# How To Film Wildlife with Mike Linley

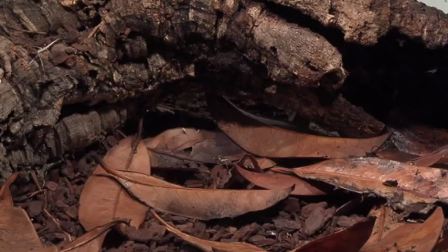(96:12)
On the bottom of the set we have some substrate, and on top of that some leaves,
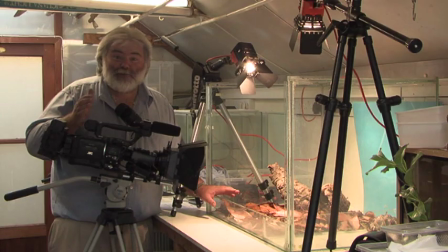(96:17)
and it's backed off with a log, and you must try and get these from the actual habitat from which the animal comes, so it looks quite realistic when you film it. In the background we've got some blue card, in case it just creeps into vision so it looks like the sky,
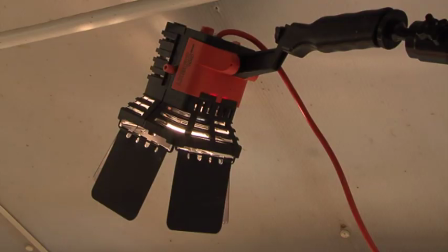(96:30)
and we've lit it from above, which is a natural way, using these two video lights over the top.
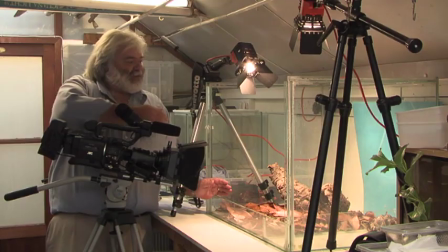(96:36)
Now this particular set is a glass tank with no front, and in this case it's got slots either side,
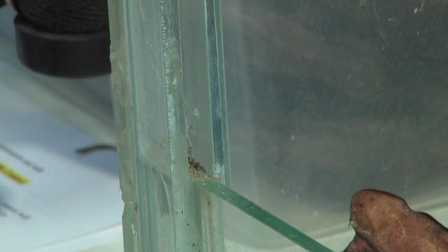(96:42)
so if you wanted to you could actually have the front on the tank, let your animal settle in there for a few days so it feels secure,
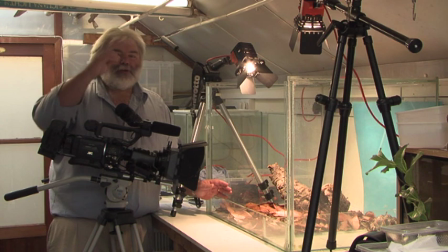(96:48)
and then when you're ready to film slide out the front so you can get your camera in to start shooting.
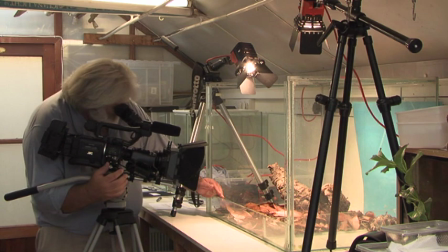(96:53)
And that's just what I'm going to do now.